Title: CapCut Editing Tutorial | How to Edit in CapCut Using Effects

Hey everyone, welcome back to my channel. In this video, we're going to be doing something a little bit different.
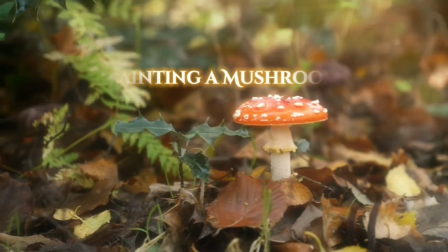0:05 I decided to do a video editing tutorial on how I made this mushroom intro for my last video.
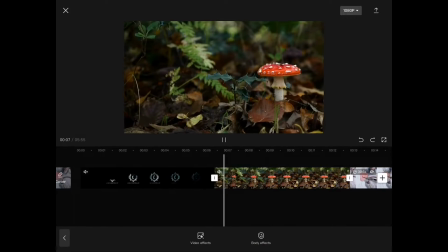0:12 This whole thing is going to take place in the app CapCut.
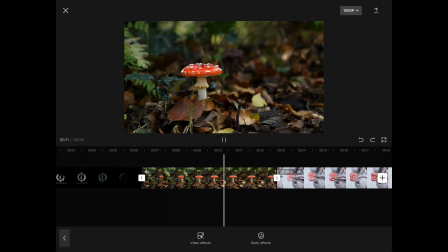0:16 It's a free editing app and it's amazing, and I think it'll be really useful to a lot of people out there.
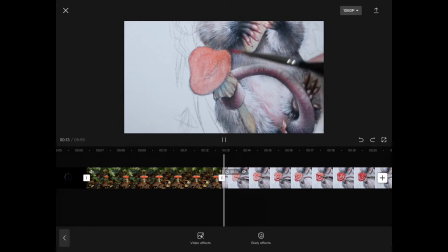0:23 So let's get into it.
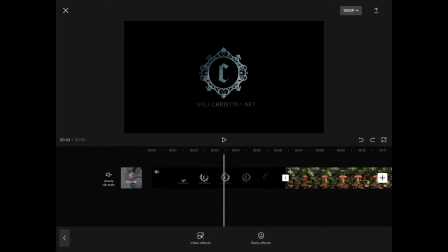0:25 So I have my typical intro with my logo, and I'm using this mushroom video where the camera pans across it,
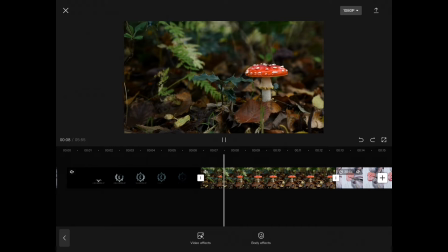0:34 and I think it looks really cool how it glides, and I want it to blend seamlessly.
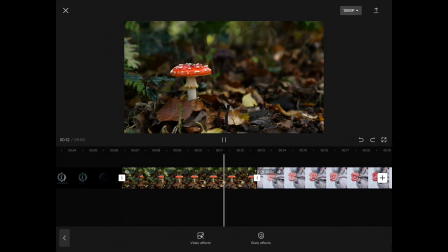0:40 So what I'm going to do is tap on the white square that is in between the two video clips.
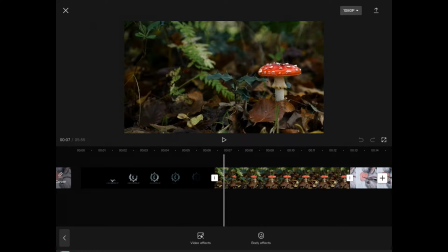0:47 And this is going to pull up a menu that has all of the different animated
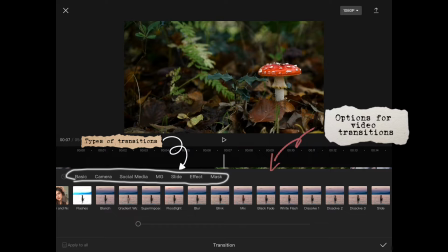0:52 transitions you can use for between these two clips so that they blend together.
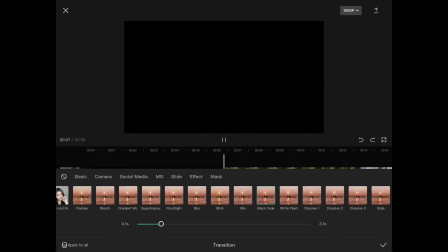0:57 I'm going to select the black fade transition, and it does just what it sounds like.
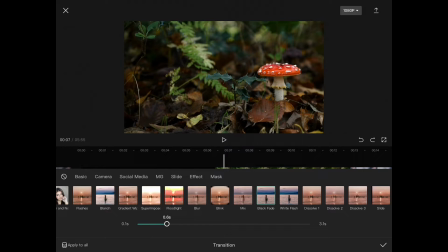1:04 It makes the video clip fade up from black. And I think that would go great with the logo video since that has a black background.
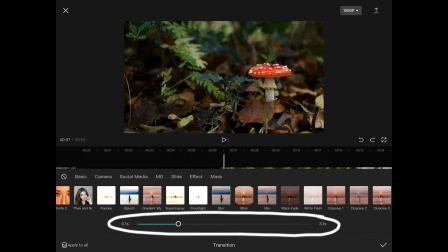1:15 You can also select how long the transition is.
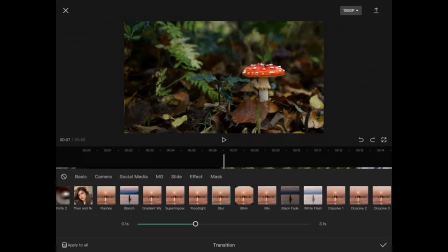1:19 Since the video is going to glide across and be kind of dreamy looking,
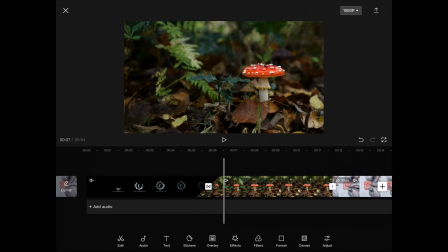1:24 I want to go for a longer fade so that it doesn't look too abrupt for the footage, but rather it looks like you're opening your eyes slowly. After you choose your transition, you can see around the white square in between the video clips that it is now slanted,
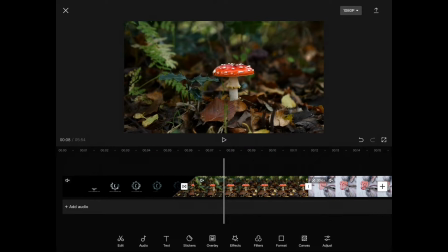1:44 and that just shows how long the transition is.
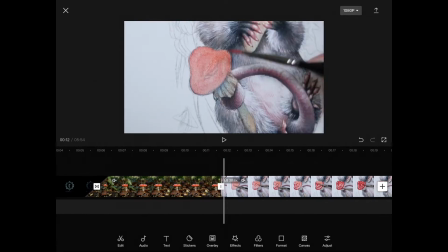1:48 Now I'm selecting how I want the mushroom video to transition into the actual painting tutorial,
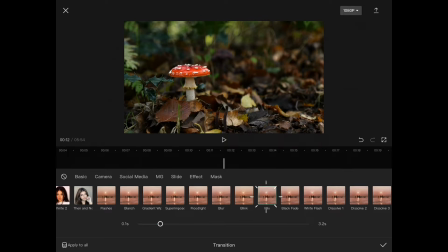1:55 into the mushroom painting. And here you can see I'm trying out quite a few.
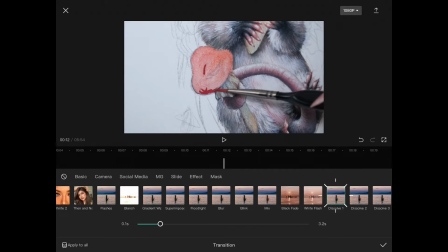2:01 This one was mix. This one was white flash, which was a little too much.
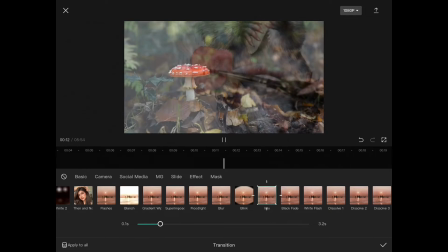2:06 Dissolve. I ultimately decided to go with mix.
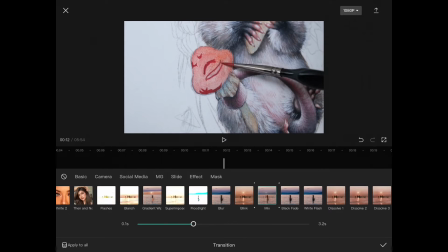2:10 I thought it had a nice fade in kind of feel that just blended the two video clips really nicely.
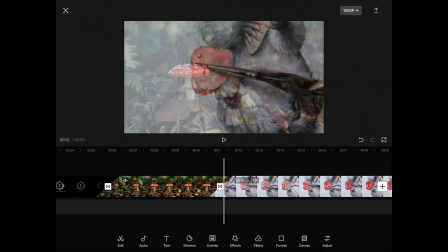2:19 And I made the transition longer so it has more of a dreamy quality to it.
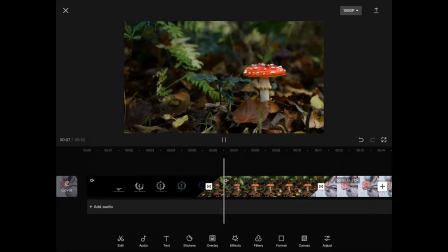2:28 Alright, so here's what we have so far.
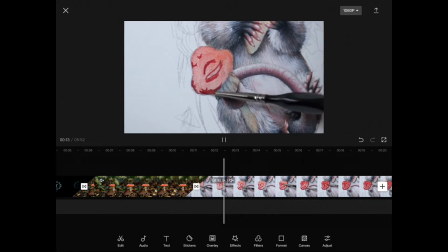2:33 I felt like the camera pan went a little too fast, so I decided to slow down the footage.
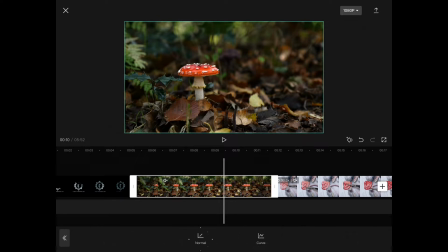2:38 You can do this by tapping on your video clip, going to speed, tapping normal, and just decreasing on the slider how slow you want it to go.
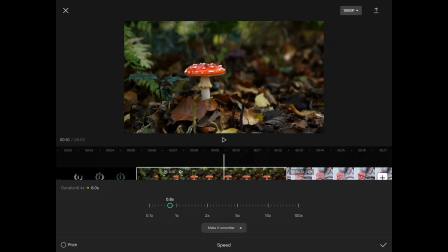2:47 This will, of course, increase the length of time your video clip is.
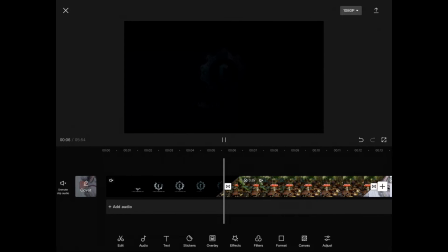2:57 Alright, so I'm gonna make a few adjustments, replay it, and see how I like it. Seems good enough to me for now.
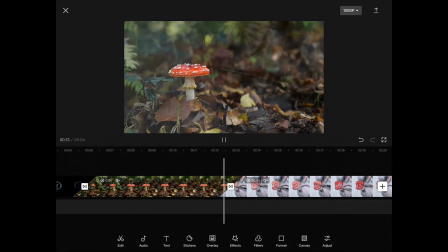3:03 I might change some things later about the speed, but for now I really want to edit the colors of the footage.
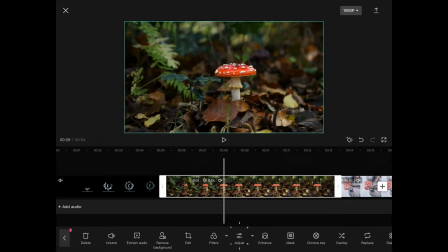3:11 Tap on your video clip and go to adjust. Right here you'll be able to edit it like you would a photo.
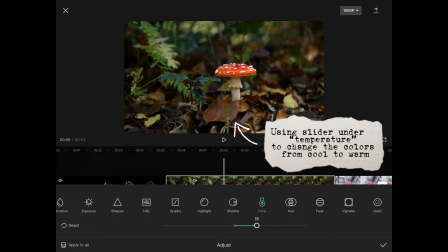3:18 I feel like this footage is way too cool toned and it kind of makes the mushroom scene feel ominous.
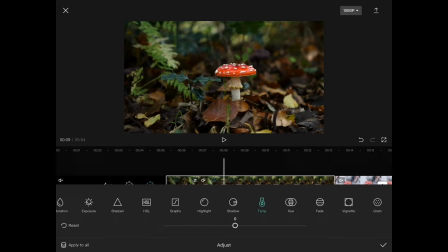3:27 So I really wanted to warm things up for more of a fantasy friendlier vibe. As you can see, there's a huge difference. That looks like a horror movie, whereas at the other end, it looks a lot more inviting.
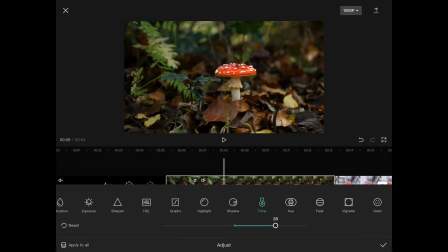3:44 I really want this to look magical and kind of like golden hour, so I'm leaning a lot more on the warm side.
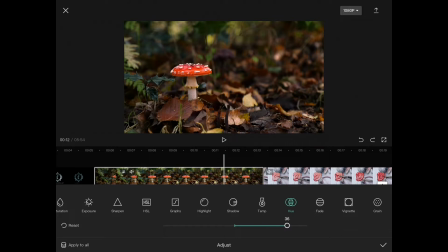3:52 Here I'm adjusting the hue because I felt like under temperature it was a little too yellow, and I wanted to reduce that a little bit without making it super cool toned.
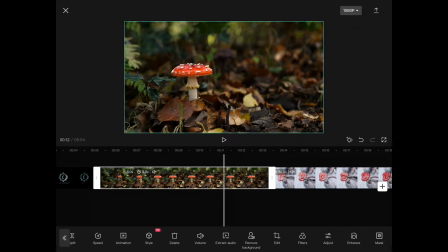4:02 So under hue I'm adding a little bit to the right, which throws in a little bit more purple.
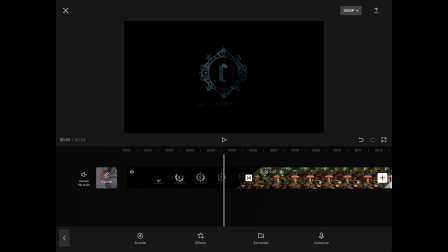4:08 That just balances out the yellow without making it super cool looking.
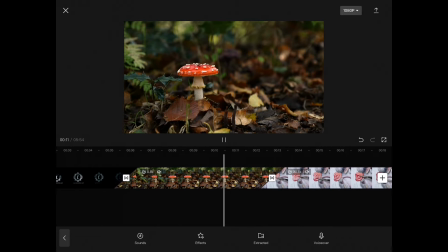4:13 And here is what we have of the video clip so far. See how the footage stops before it goes into the possum painting? I really want it to still be moving a little bit as it fades into the possum painting.
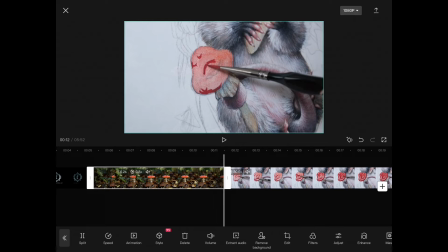4:29 So I'm going to the end of that footage and I'm just clipping that back a little bit.
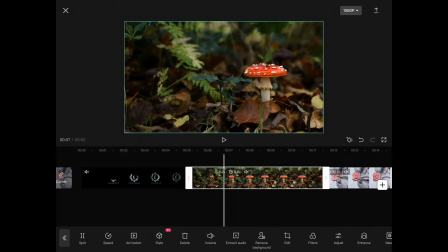4:38 Because I cut the video shorter, I decided to make the footage just the tiniest bit slower so that the footage is longer, if that makes sense.
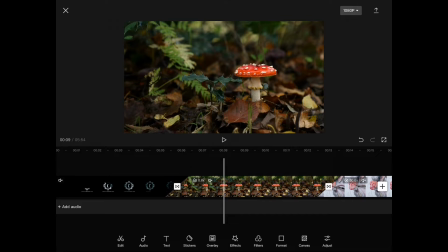4:50 Okay, now we're getting into the fun stuff, the video effects. At the bottom, you tap on effects where that star icon is,
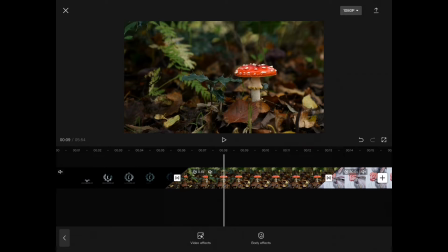4:58 and it will bring you to this menu, choose video effects,
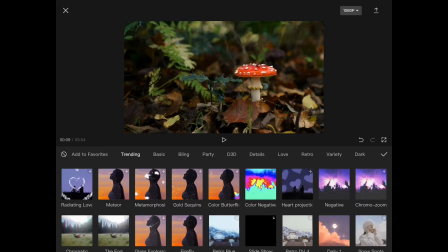5:03 and there is a plethora of things you can scroll through.
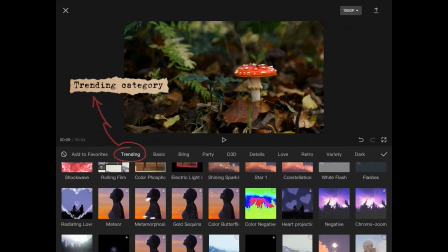5:09 Right here's the trending page, but there's tons of different categories.
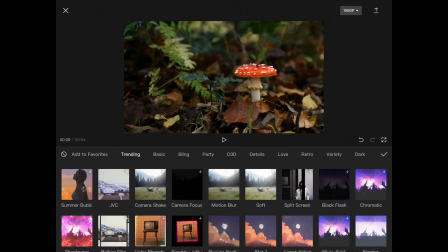5:14 There's ones that have masks, there's ones that are glitchy effects,
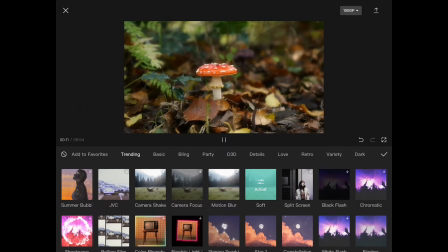5:20 there's ones with glittery effects, all sorts of things you can choose from.
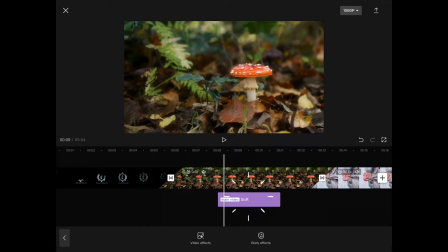5:25 When you choose one, it will have an adjustment layer where you can slide it back and forth
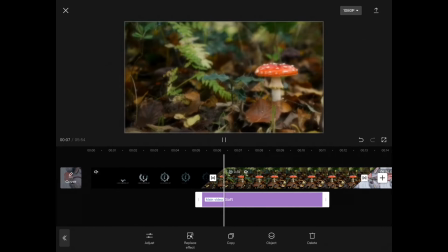5:31 to decide where you want that layer applied.
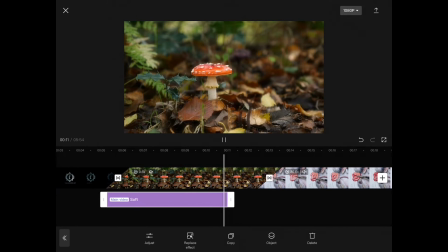5:35 So you can technically have it applied over numerous clips if you really want to.
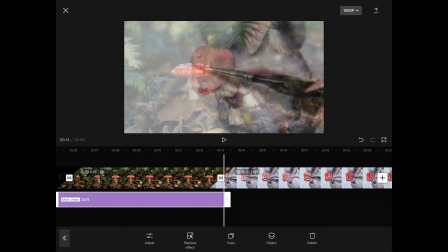5:40 This effect is called soft, and it just adds a subtle blurring effect to the video clip.
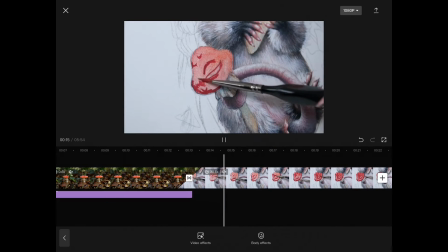5:47 And I'm trying to have the effect end at the perfect
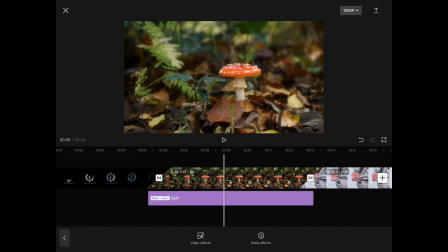5:52 spot during that transition fade into the possum painting segment.
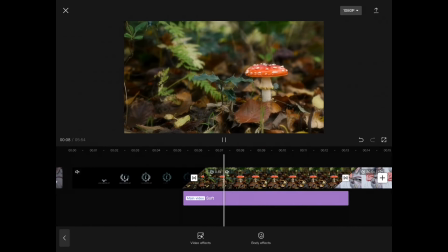5:57 I don't want the effect to be gone and then transition into the possum clip.
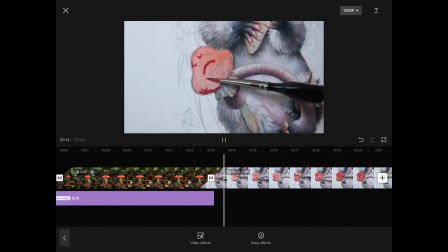6:02 It would look kind of funky, so I'm adding the end of the soft effect right in between that transition.
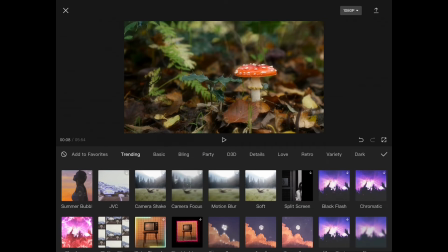6:10 Next, we're going to add another effect.
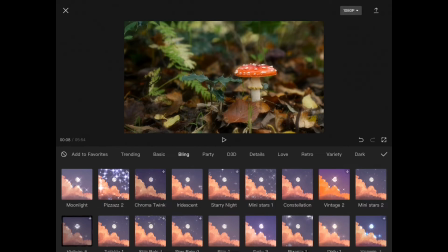6:12 I'm going to go to Bling, and I think it would be cool for there to be some glittery, sparkly effect on the mushroom. Just something really subtle, though. These effects can get pretty crazy, so you gotta choose the right one,
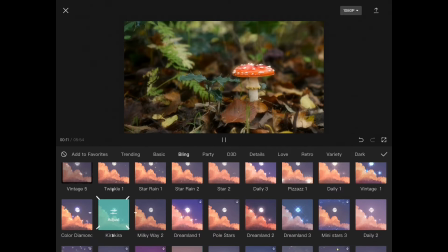6:28 but this one I thought looked great because it's very subtle and adds a very dreamy quality.
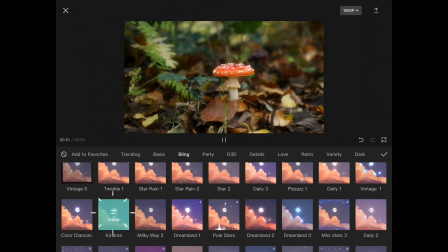6:35 So the effect I chose was called Kira Kira, and see how when I have it selected to preview the effect, it highlights blue and it says adjust.
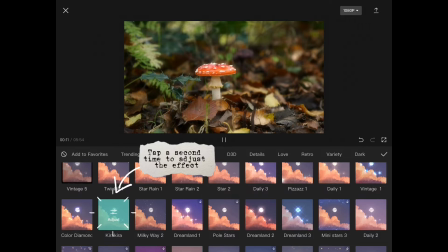6:43 Just tap on it a second time and this menu will pull up for you to adjust it a bit.
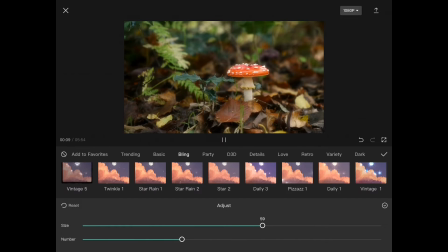6:48 Every effect has different adjustment options depending on what the dynamics are of the effect.
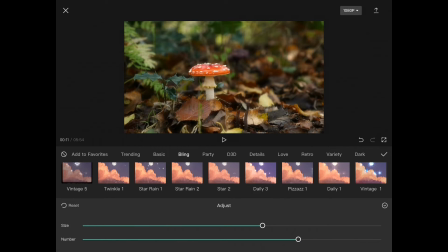6:56 In this one, you can adjust the amount of sparkles there are and the size of them.
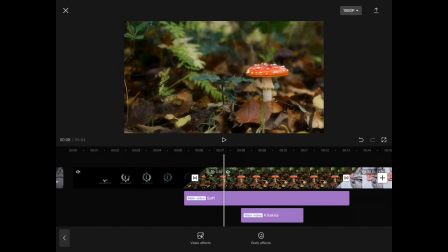7:01 Since it's so subtle, I'm going to bring that up quite a bit.
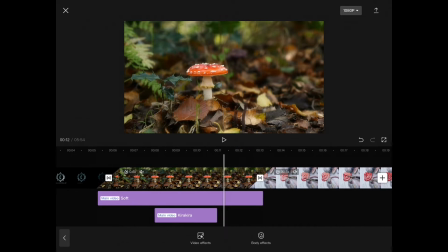7:06 Since I like how it looks, I'm going to expand that across the whole mushroom clip.
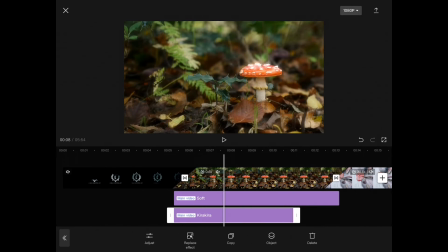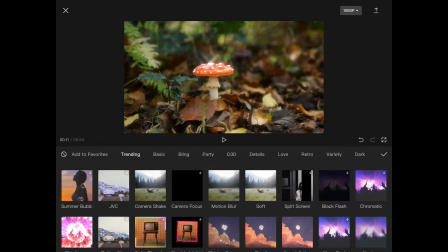7:19 Okay, so now I am adding another effect, and I wanted a subtle particle effect,
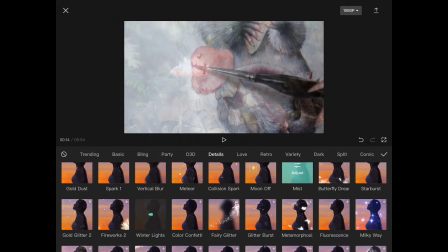7:28 kind of like when you see dust or whatever else going into sun rays, like in the forest on a sunny day.
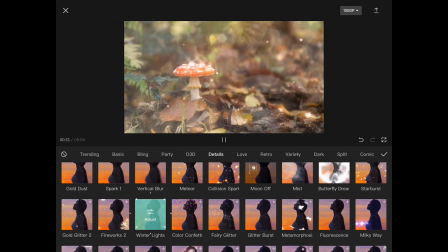7:35 You know what I'm talking about? And I found under details an effect called winter lights,
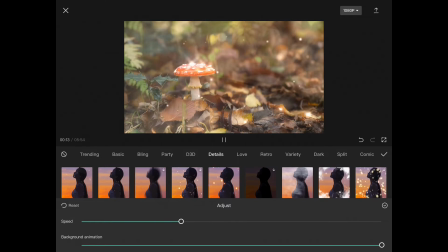7:41 which kind of gives that same effect and has an out of focus light particle look.
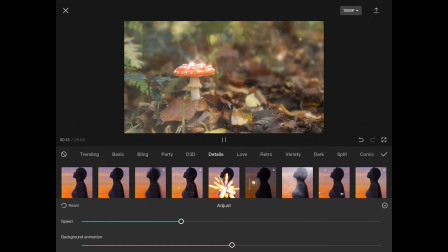7:47 Under adjustments, you can alter the opacity of this effect and also the speed in which the particles float around.
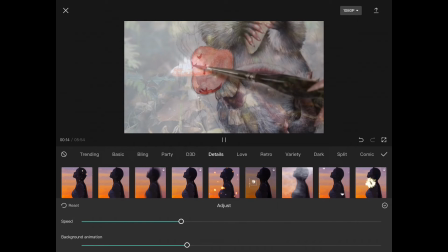7:55 I'm lowering all of these significantly.
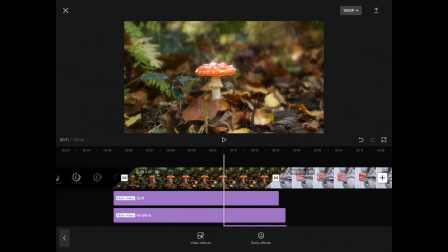7:59 I don't want it to be super noticeable, and I'm dragging that across the whole video clip.
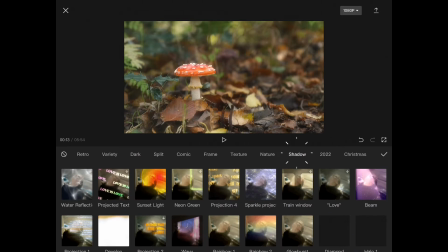8:04 And it still doesn't feel complete, so I'm going to look at other effects, and I'm going to scroll at the other categories,
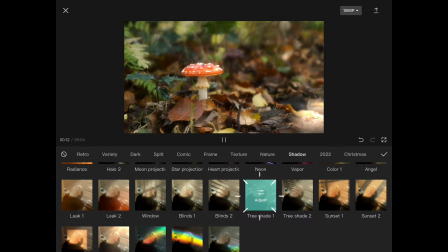8:12 and I'm going to go to shadow, and I tapped on tree shade 1.